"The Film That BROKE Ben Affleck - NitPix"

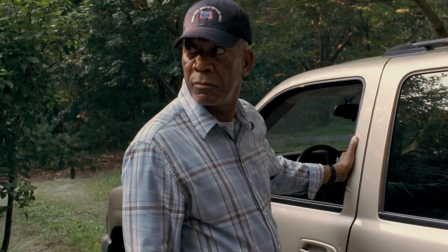(24:36)
He had people working with him on the script, big name actors that always give good performances and experienced producers like George Clooney.
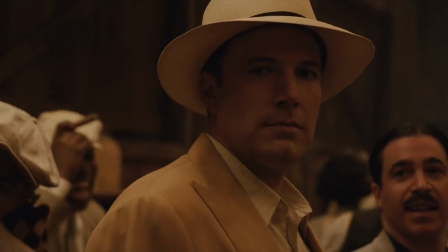(24:44)
But Live By Night is Affleck in the deep end, and he is drowning. If we were ever going to judge Ben Affleck as a director, it would be through Live By Night.
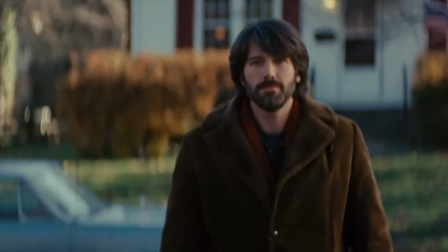(24:53)
But what makes a good director? Why is it that Argo is a great movie, but the directing isn't particularly noteworthy?
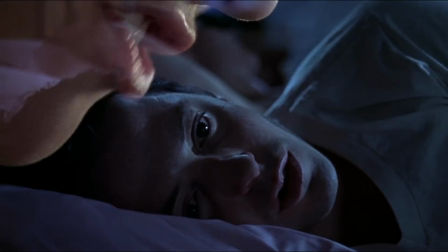(24:59)
How can you tell a good director from a bad one? Well, it's no one thing, it's a series of small decisions defined through artistic intention.
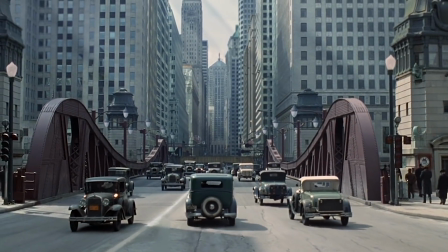(25:08)
Road to Perdition is a crime drama set in the same era as Live By Night. It's directed by Academy Award winning director Sam Mendes.
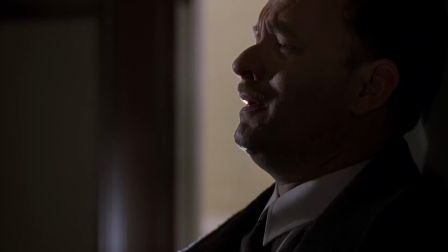(25:16)
When comparing these two films, the difference between a good director and a bad director really starts to show.
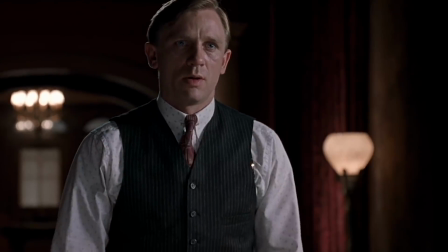(25:22)
In Road to Perdition, Mike Sullivan is a gangster, and Daniel Craig has beef with him. He tells Sullivan to deliver a message to some bloke.
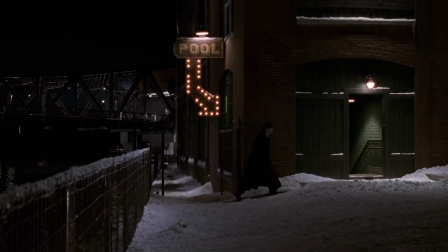(25:30)
So, Sully goes to deliver the letter like the fateful postman he is. Sullivan walks into the light as he tells the doorman his name.
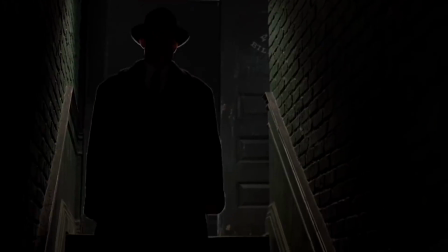(25:36)
The shot is the point of view of the doorman. Sullivan is a dark, dramatic figure who's imposing in on his base.
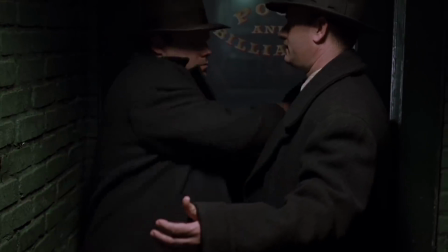(25:42)
As the doorman frisks Sullivan, the status and dynamics is clear due to the decisions Mendes made when directing the scene.
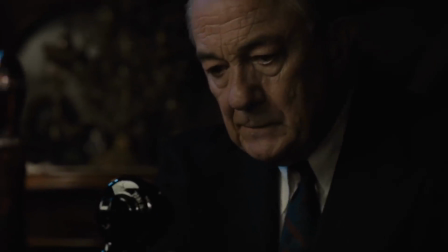(25:49)
In Live By Night, Masso invites Joe over for a chit chat. Prohibition's just ended so they've got a lot to talk about.
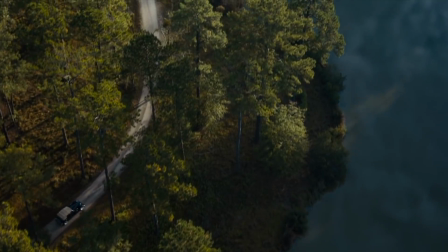(25:55)
This will be for sure a tense interaction, but Affleck chooses to start the sequence with a driving montage.
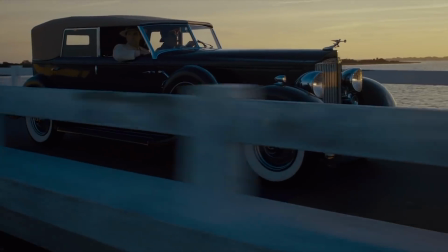(26:02)
These shots are pretty, but what's the artistic intention? It's scenic and it's daylight, there's nothing confrontational and posing about these luscious landscapes.
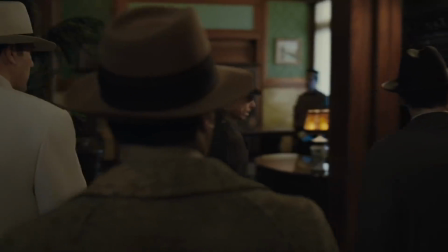(26:10)
He arrives at the hotel and there's gangsters everywhere. Affleck and his compadre walk through the lobby and to the elevator.
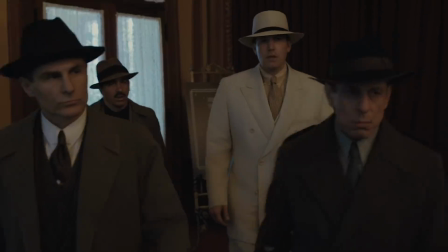(26:16)
As they walk, some gangsters walk with them. The dynamic and status between these characters is undefined.
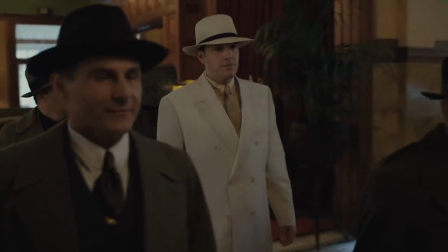(26:23)
Affleck is framed right at the back. Aside from his white suit, there's nothing visually communicating that he's any different from the other gangsters.
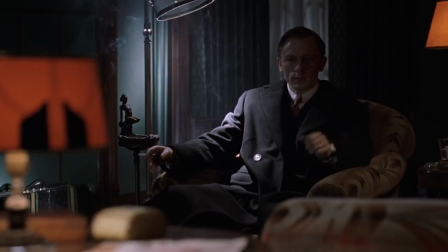(26:30)
Back to Road to Perdition. Daniel Craig is looking pretty fucked. Why? What's gonna happen?
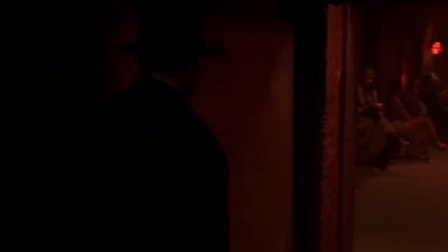(26:36)
This stresses me out! We cut back to Sullivan and the doormat. They walk through the club.
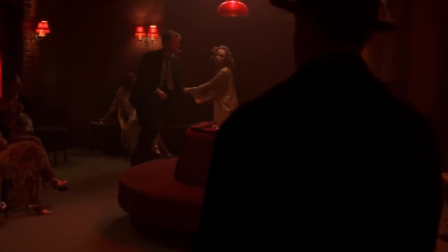(26:41)
This is all in one shot and it visually communicates the sort of man Sullivan is about to meet.
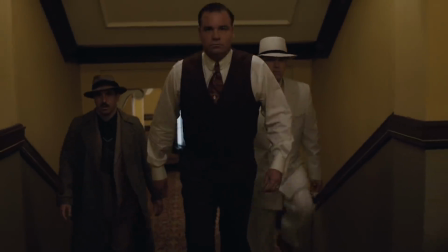(26:46)
What kind of person would run an establishment like this? Live by Night goes for these half-arse shitty long takes of Affleck walking through a bare barrel hotel lobby.
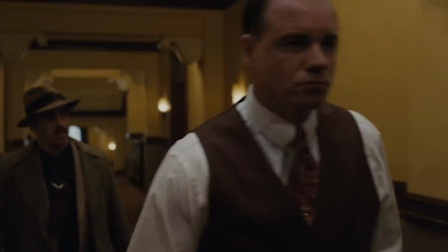(26:55)
Nothing is being communicated visually at all. Masso at this point should an incredibly rich, powerful gangster, but there's no suspense or tension being built in.
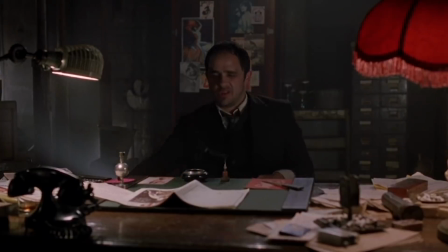(27:03)
Sullivan and the doorman arrive at the owners office. The owner, a fully sleazy degenerate, panics when he hears the news that Sullivan's arrived.
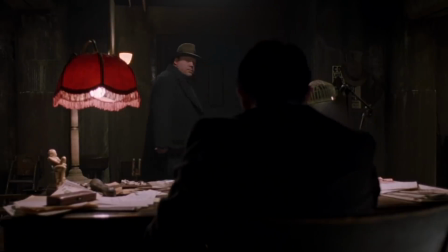(27:11)
He conceals his gun on his desk and tells the doorman to stick around. Sullivan enters the room.
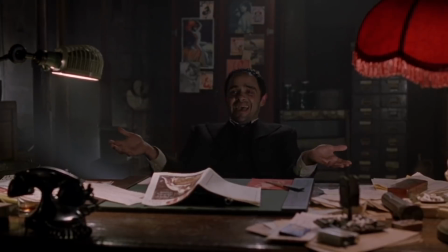(27:16)
The blocking and camera decisions communicate their status.
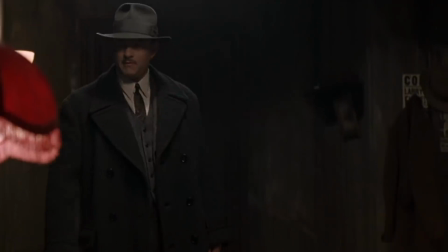(27:19)
Sullivan is again framed as an imposing figure, who walks towards the camera and takes dominance over the space.
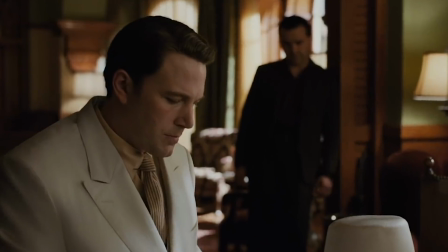(27:26)
Now in Live By Night, ugh, I can't even do this, there's just nothing.
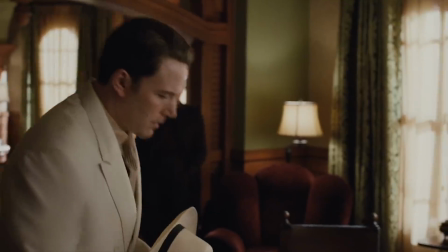(27:31)
Masso meets him at the door, they walk to his hotel room, they sit down directly opposite each other and it cuts from shot to reverse shot.
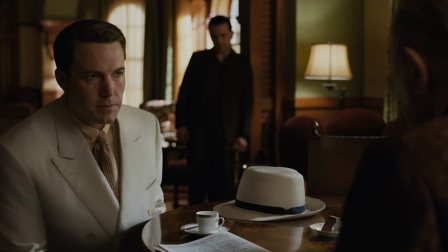(27:39)
Again, nothing is being visually communicated, it might as well be an audiobook.
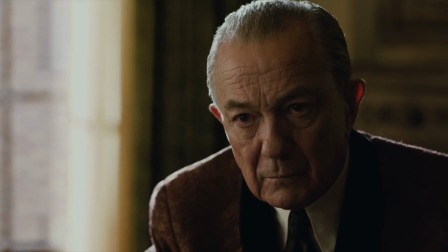(27:44)
This scene with Masso and Affleck has some strong emotional beats. They start off friendly, but then they start to discuss Loretta.
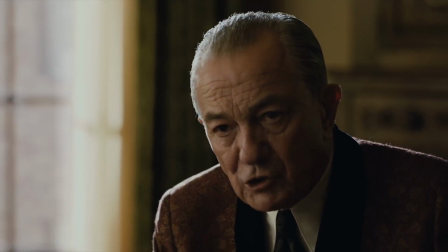(27:51)
Masso calls him a pussy for not killing her, and then Masso basically tells Joe that he's replacing him with his son, who's weirdly been standing in the background of this scene the whole time.
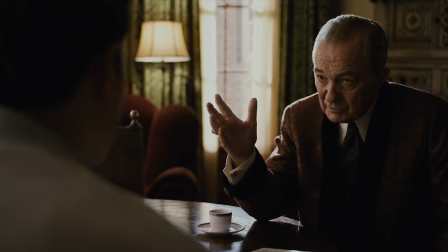(28:00)
Joe argues but when Masso threatens him he backs down. Then they stand up and walk towards the door.
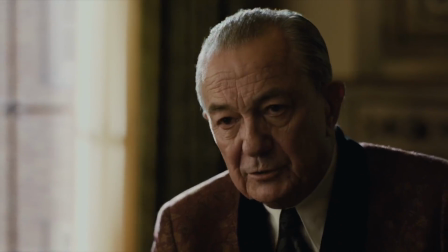(28:06)
There's virtually no blocking and there's no changing camera or editing, nothing visually to make these beats dynamic or engaging.
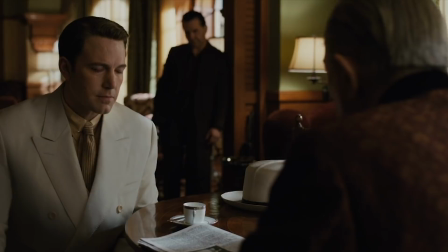(28:13)
This is one of the most important sequences in Live Boy Night and it's shot like any other sequence in this film.
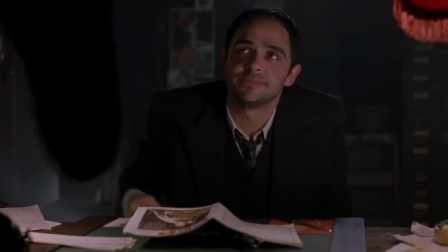(28:19)
In Road to Perdition, Sullivan gives the owner the letter and everything visually changes.
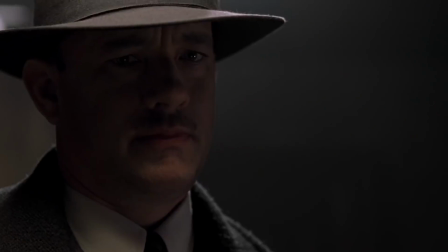(28:24)
We go in closer on the faces of the two men. There's a sign of intensity. The owner reads the letter.
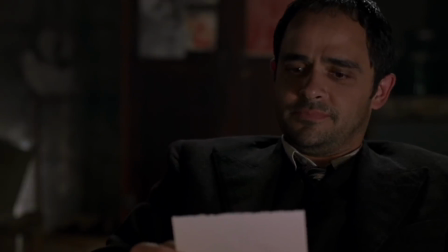(28:30)
Sullivan looks at the owner. The owner gestures to his bodyguard. Look, look, look.
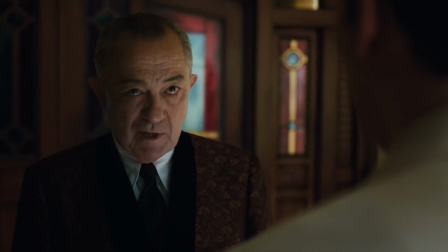(28:36)
Gun. Back to Shite by Night. They're all standing around and Masso says this out of nowhere.